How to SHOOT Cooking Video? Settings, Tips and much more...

See, there is another tip with respect to the framing, and that is you need to keep your frame cleaner, or you need to remove clutter from your frame. So see, the clutter is anything which is there in your frame but that is actually not needed, or the thing which is making your frame look little bad. So for an example, look at this frame. See, right now this frame is clean, but now what if I keep this tissue box or the other objects in the frame?
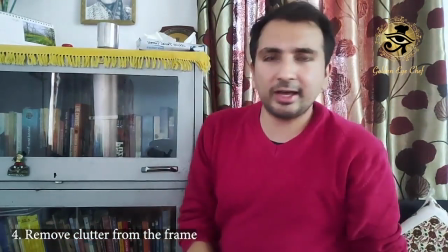278s
So see, these things are really unwanted.
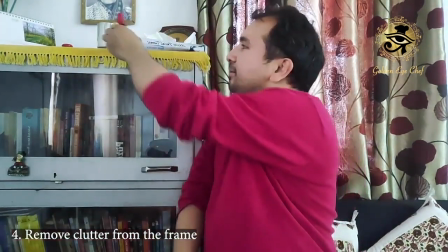281s
While I am shooting a video for telling you what to do, these things are actually not needed in the frame.
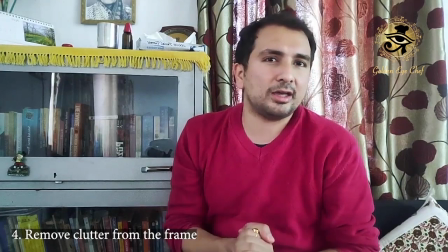287s
So these things are the clutter.
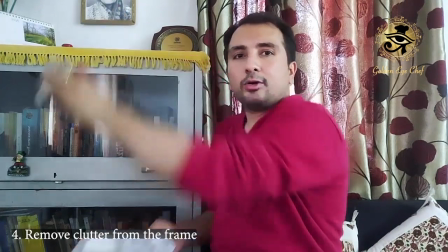289s
So now if I remove these unwanted things from the frame, if I remove these clutter from the images, you see this frame looks much cleaner. So like this, we need to remove clutter from our frame. So now I'll give you another example of how you can remove the clutter from your cooking videos. Like while you'll be shooting, what all objects can cause as clutter in your video.
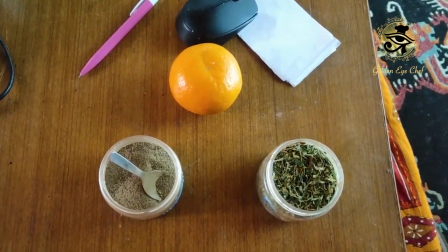312s
So say for an example, I want to shoot a video of the ingredients or the spices that I'm going to use.
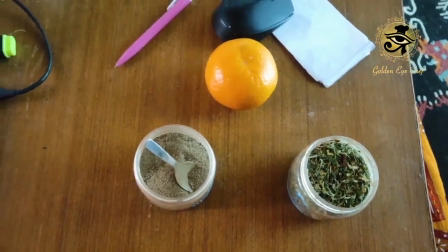319s
Or say for an example, there is a fruit also which is needed. But now see how many unwanted things are there in this frame.
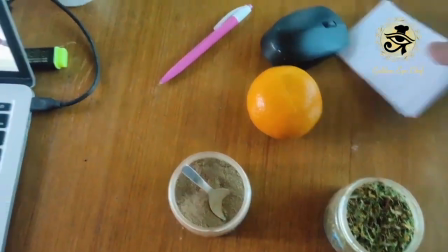326s
What is this paper doing here? See, there is this mouse, there is this pen. What are these things doing here?
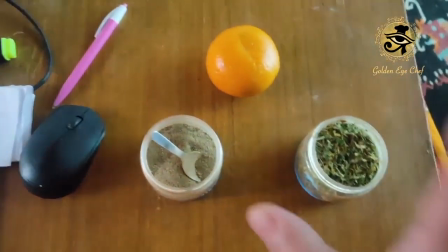332s
So we'll remove all of these. So all these things are clutter.
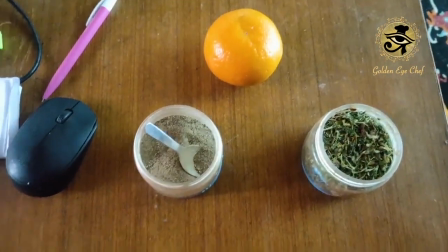337s
See, our focus should be on the ingredients which we are going to use in our food.
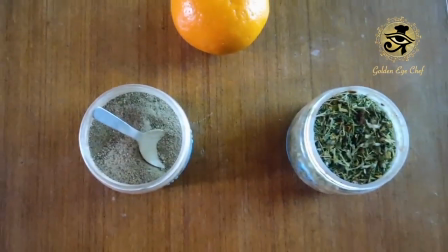342s
So we would remove all the clutter, all the unwanted things from our frame.
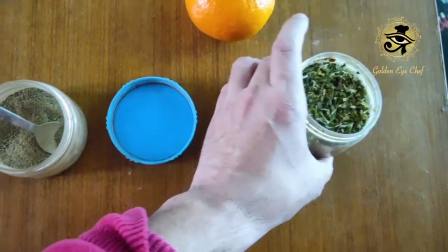348s
So now you see my frame. Now my frame consists only those things which are actually needed to me for my video.
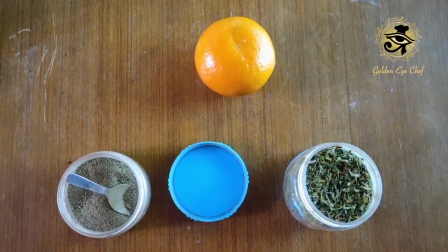358s
And I'll arrange it in a better way now. See, now you can see there is no unwanted thing in my frame.
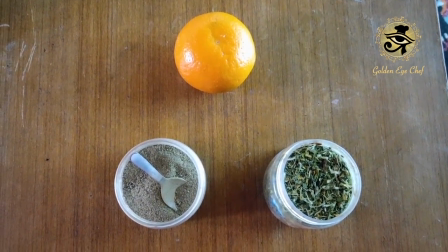365s
So all the objects that we removed from the frame, like the mouse pad, the mouse, the pen, and all those things which are not needed, those are actually clutter. And we need to ensure that we remove clutter from our frame.
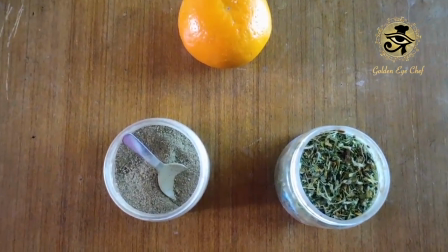379s
And there is another way of removing clutter, that we need to shoot a subject or we need to shoot our objects from a closer distance.
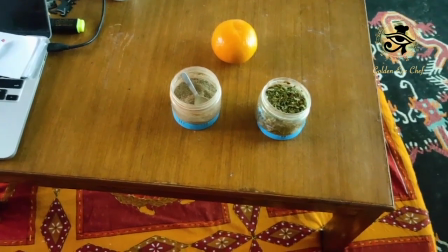386s
Now just imagine if I shoot the same frame from a distance, you can see so many things which are acting as clutter are present in the frame.
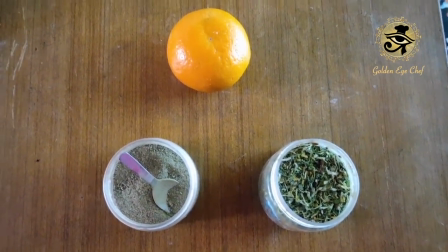393s
And I get closer to the subject to get a better frame. So while you are preparing your stuff in the kitchen,
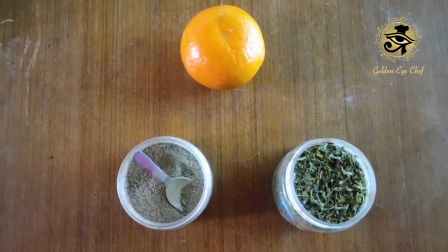400s
make sure you remove all the unwanted things from the frame which are not actually needed and can distract the viewer from the video. Another thing which is really important while shooting the video is the lighting. Now as you're seeing, camera is towards me, my face is receiving the light from the front side. So like this, whenever you are shooting something, the light on your subject should be proper. Or for an example, like when you're cooking, you are the main subject, so light on you must be proper. Or when you're shooting your ingredients or the other stuff that you're using for cooking, so at that time the light on your ingredients on the different objects must be proper. Another thing you need to make sure is when the camera is on your face, light should be coming from the front, not from the back side.
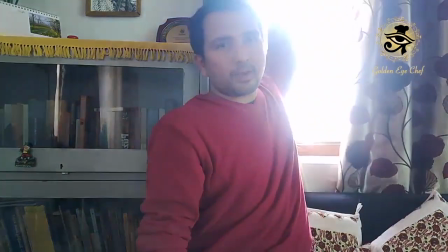460s
So I'll show you an example right now.
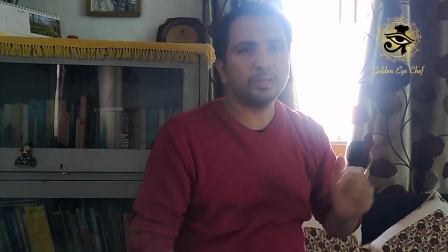462s
So if I remove this curtain from the back side, you'll see so much of light has started to come from the back side.
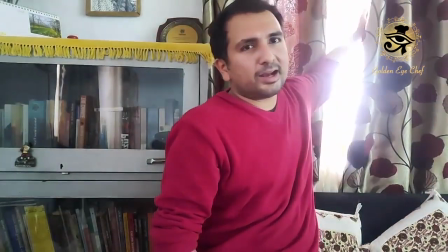469s
And suddenly you see the light, the composition of the frame has gone, is slightly weird, right? So in all such situations, you always block the light which is coming from the behind, or make sure you are standing in such a way that you are facing the light directly.
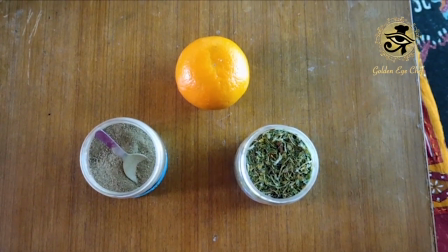486s
Similarly, the light on your ingredients must also be in a proper way.
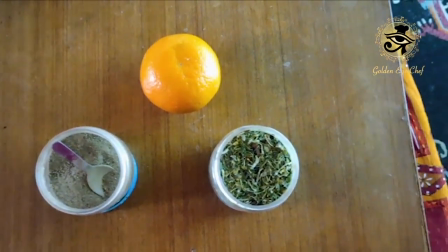491s
So just imagine if I switch off the light right now, what will happen?